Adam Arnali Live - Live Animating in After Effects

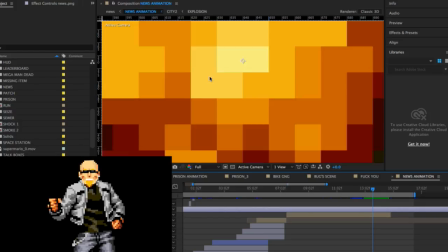I think that the PNG actually exists. The
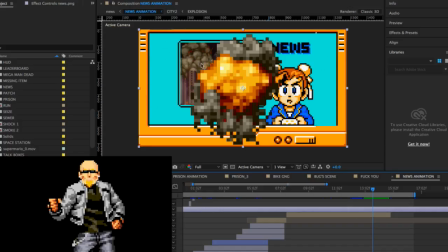PNG actually exists with a cutout hole in it. So that's why it's not there. Okay. So how do we get it to where these explosions up at the top here are not being covered on the frame? And because you have multiple layers, right? Sorry, I just knocked the Instagram phone.
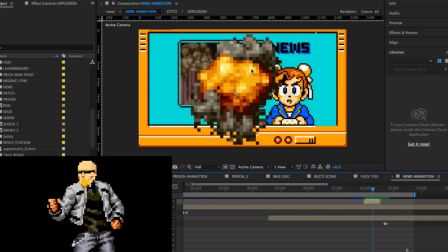So just so everybody knows, I'm going live on Instagram and I'm live on YouTube right now. Kind of doing a twofer here, sort of an experiment to see how this is going to work. But nevertheless, so what we want to do is we want to kind of build the effect first,
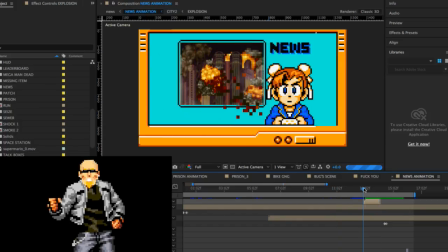you know, and we want to kind of add like a bunch of these in different sizes. And then what we want to do is we want to maybe pre-comp it, and then what we want to do is make a mask that is this rectangular box.
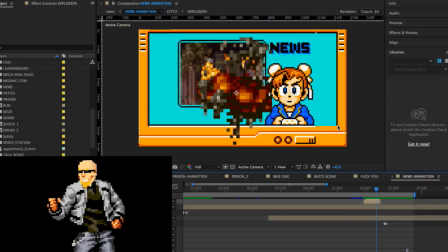That way we basically have explosions happening inside of the frame, because in the terms of the storyline, so basically the TV, the outline of the TV is somebody is watching that at home, right?
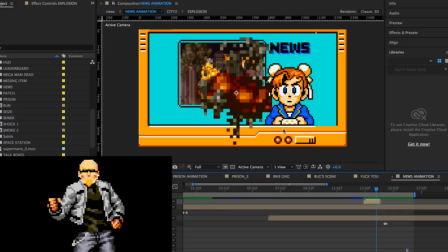And we don't know where the heck they are, right? We don't see behind the television. Then we have the news reporter who's actually in the frame, and then we have the video of what they're showing behind that, right? Just your normal video as you're watching a TV with the news on.
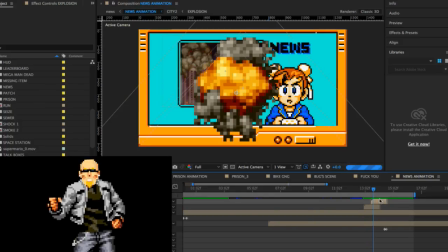Okay, so we're gonna just copy this explosion a bunch of times to try to
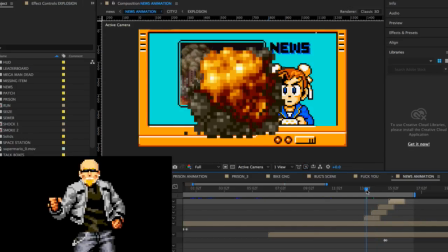simulate a bunch of explosions happening. And what we want to do is put them in different places on the screen. And then what we're going to do is make different sizes of this explosion.
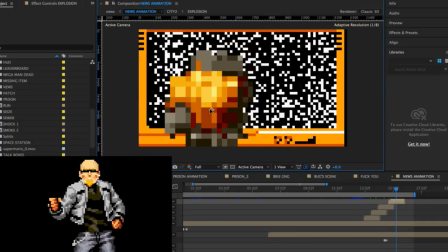Now, when you're working with 8-bit,
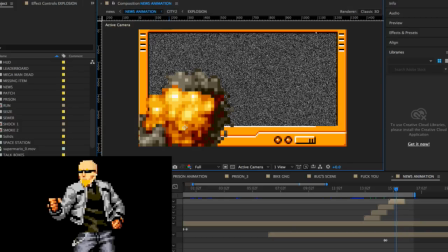the key to the whole thing is, you know, you want draft quality in After Effects. So there's this line on the screen. You actually can't see it on the live stream because my face is blocking it. But there's like a little thing that you have to change. So notice this.
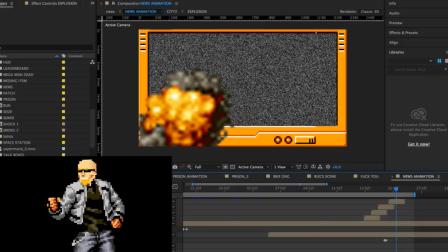So what's happening is it's how After Effects is rendering the graphic, because what's happening is when you're animating 8-bit, like the graphics are extremely small, right?
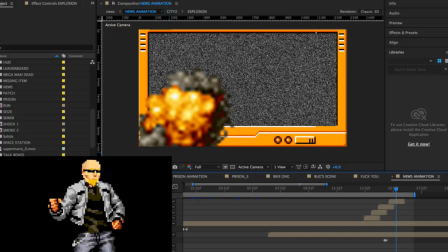They're extremely small, and you know, different image editors have different types of renderers on how they render the graphic when you like scale it up.
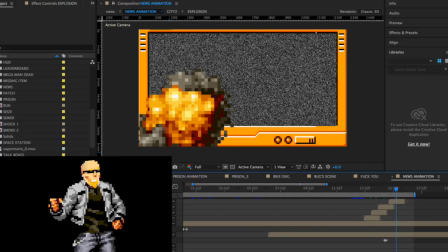But you want to actually have it on the lowest quality setting, and the reason why is because you want to maintain the blockiness of it. You don't want After Effects to try to add frames or try to smooth things out or do a bunch of crap that's going to make it look.
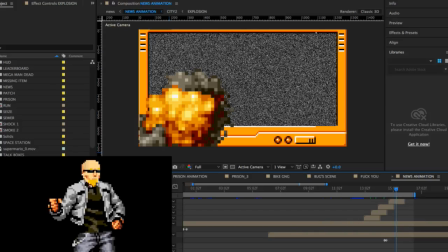They're actually trying to make it look better, but you don't want it to look better. You want it to look 8-bit.
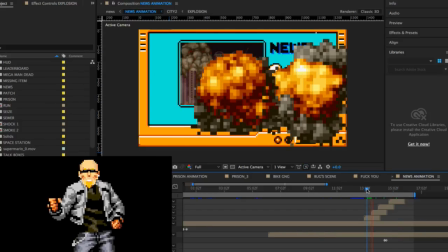So that's just one thing to note. You want draft quality, which is the lowest quality.
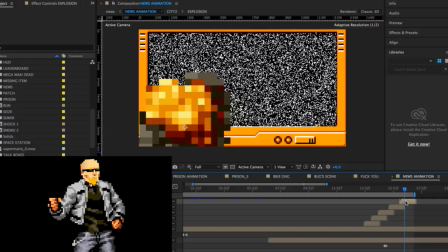So I want to maybe add one more here. And I want it to be at the top.
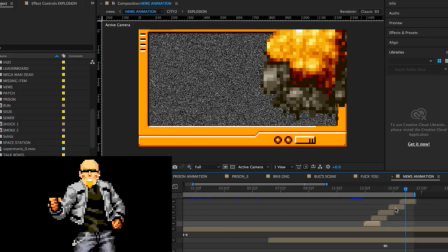Now, obviously, in terms of where this is happening on the timeline, this is after the static has already sort of started.
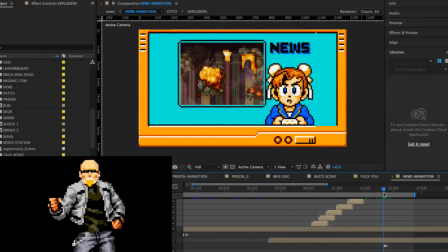So we want to kind of put it before the static starts, because like the static is sort of like there's explosions, like oh shit, boom, boom, boom, boom, explosion, and then you know, and then the TV cuts out. What's up, Dark Matter 15? How's it going, man? You know, just I'm animating in After Effects right now.
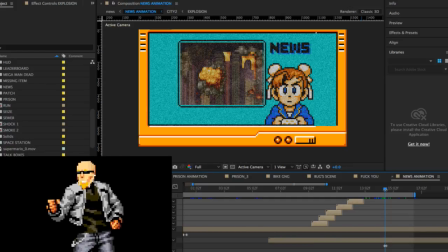If you were tuning in on the previous live stream, you know, I was watching this scene with the news thing, and I really just decided that I wanted to basically add to the scene. I felt like, you know, the scene kind of cuts out with the static,
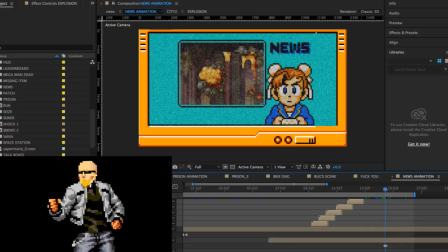and I kind of felt like I wanted to have sort of like some dramatic moments where maybe like the newsroom itself is blowing up, right?
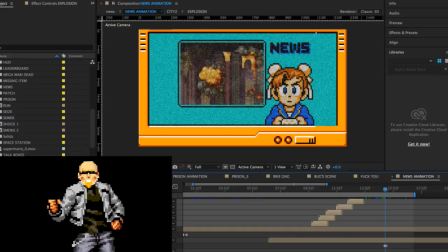You know, the newsroom itself is on fire because they're reporting this firestorm that's happening in the city, and then like, but they're right in the thick of it, right? Like, just imagine a firestorm coming down on the city, and you're like inside the newsroom, but like you're being affected too,
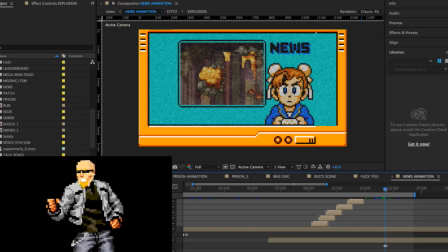and then suddenly, like, you know, maybe the firestorm like invades the newsroom and starts blowing everything up, and then like, you know, the person watching at home, all of a sudden everything goes to static and you hear screams and shit. Like, that would be really rad. So that's what I want to try to create here in After Effects.
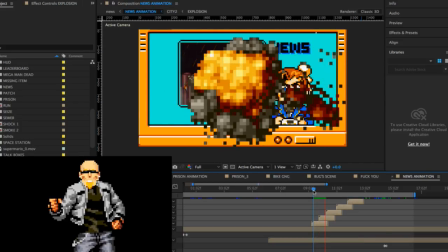Alright, so what I'm doing right now is I'm blowing things up, but
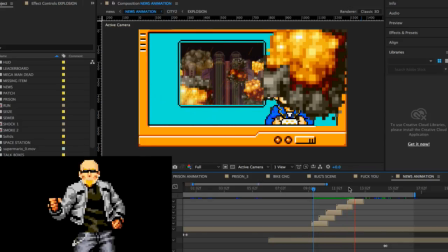obviously I want to change the sizes now. Now, maybe the last explosion wants to be,
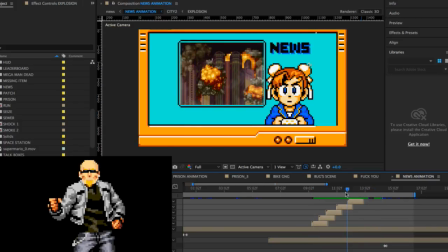now obviously the static starts, we need to go to where the static is, which is right there.
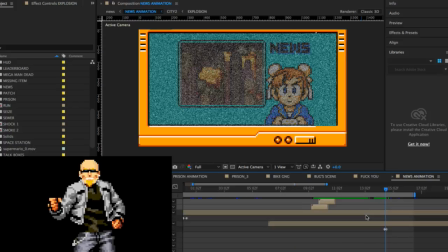So we need to add some more explosions to get to that point on the timeline. Dark Matter, what are you playing today? What game are you playing today, buddy?
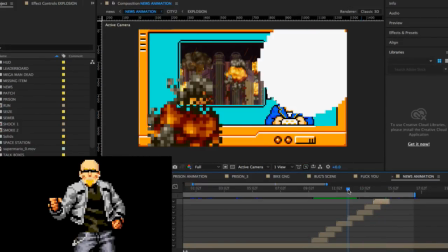So now I've added some frames, I've added some explosions,
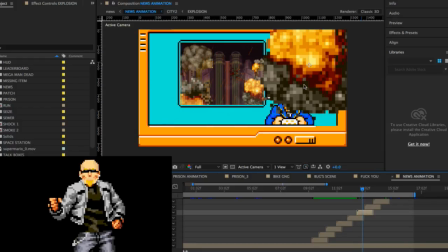and now I'm going to sort of move these over into different areas.
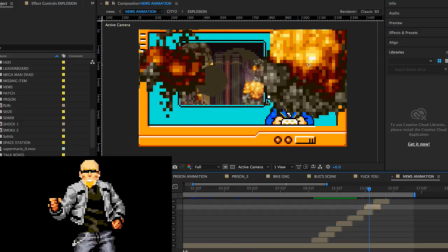I want the last explosion to kind of happen right in the middle of the frame.
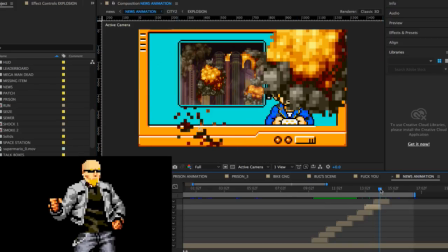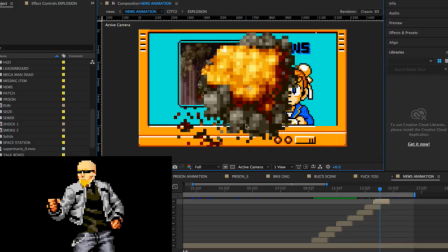So Dark Matter, I'm actually live on Instagram as well. If you go to instagram.com/adam.arnali, you can follow me on Instagram. And my Instagram is just gaming related. It's just basically, oh cool, Fortnite.
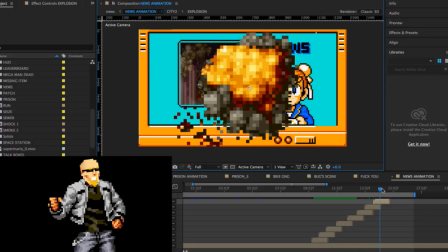That's dope. My Instagram is actually, you know, it's sort of like, in my view,
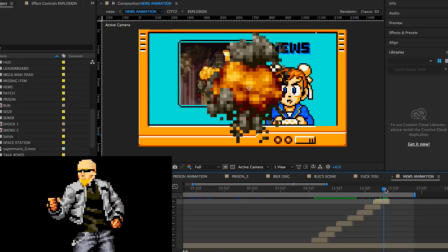it's like the sister social media network to my YouTube. So basically, I just post gaming stuff, and I post stuff that I'm doing on YouTube.
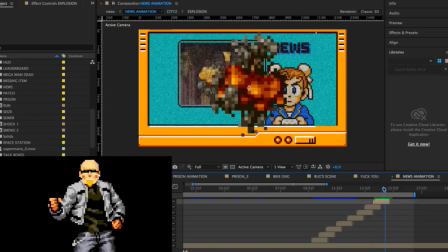You're welcome to check it out. So here's an interesting thing.
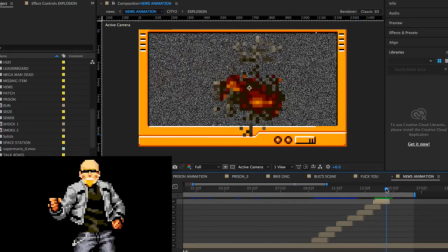So we have this situation where the static is coming in, and the explosion is sort of coming out.
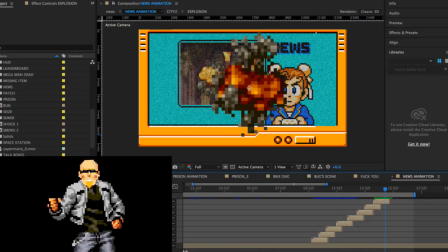So maybe what we want to do with that in mind is we want to actually take the frames of explosions and put it under the static. And the reason why is because it kind of like when the static starts to come in, you kind of want the static to also cover the explosions happening, right?
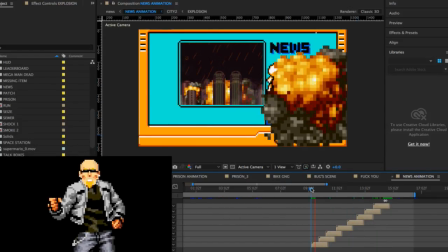So now the other thing is like we have explosions that are now happening all over the place.
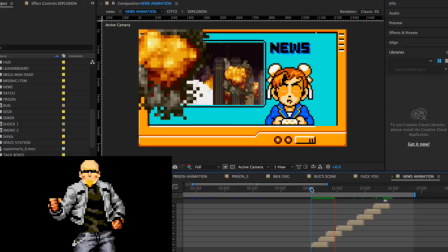You know, the one interesting thing is like she's still talking, but there's explosions in her room.
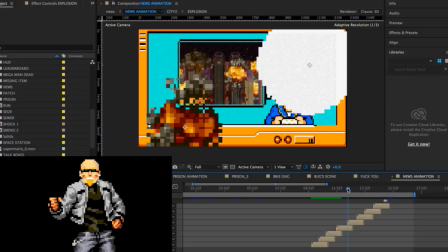I don't know what to do about that. You know, maybe there's not this many explosions.
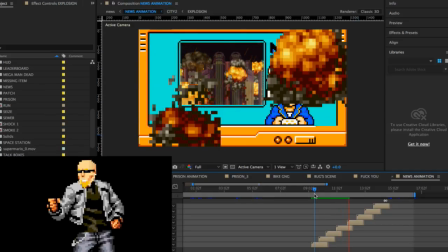Maybe it's just like 3 or 4, and then the shit comes out.
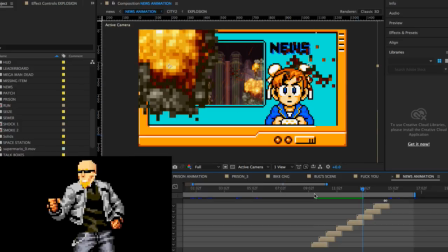Because I think, true story, like, all of a sudden there's explosions in the room, and then, like, she's still talking, you know? Like, doesn't make any damn sense. So maybe we don't have, maybe it's just like 3 explosions.
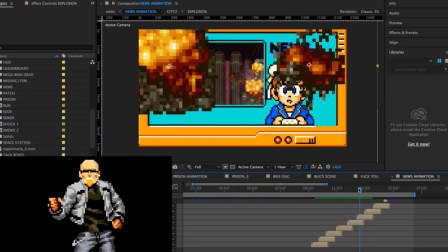Maybe it's just like, we just see 3 of them.
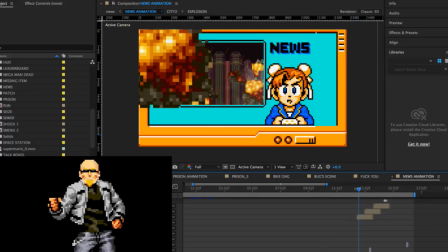Alright, so let's just go with 3 explosions. So one's happening over there.
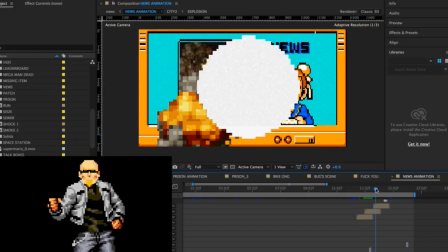We don't want to have the main, the 2 earlier explosions hitting her, right?
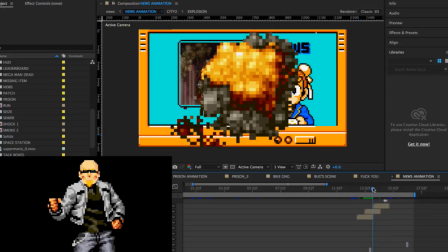So it's like we want to have like, it's like maybe this one's huge, right? This last one's huge and it covers her face. And the reason why is because quite frankly, like I don't want to see her.
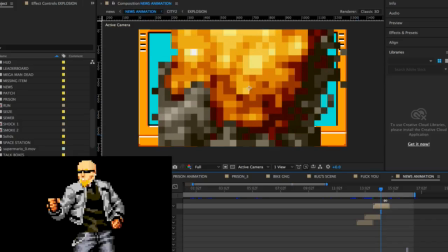You know? I want this explosion to be like so huge that it's just like, oh shit, boom, and then like we go to static, right?
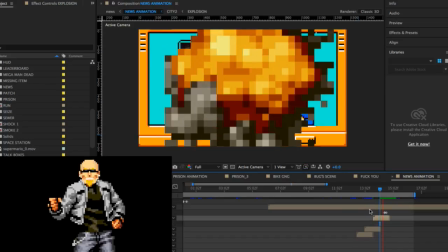That's kind of what I'm feeling.
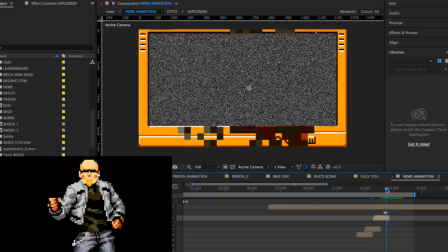So I want to make sure she's covered that whole time, and then the static comes in. It's like, right?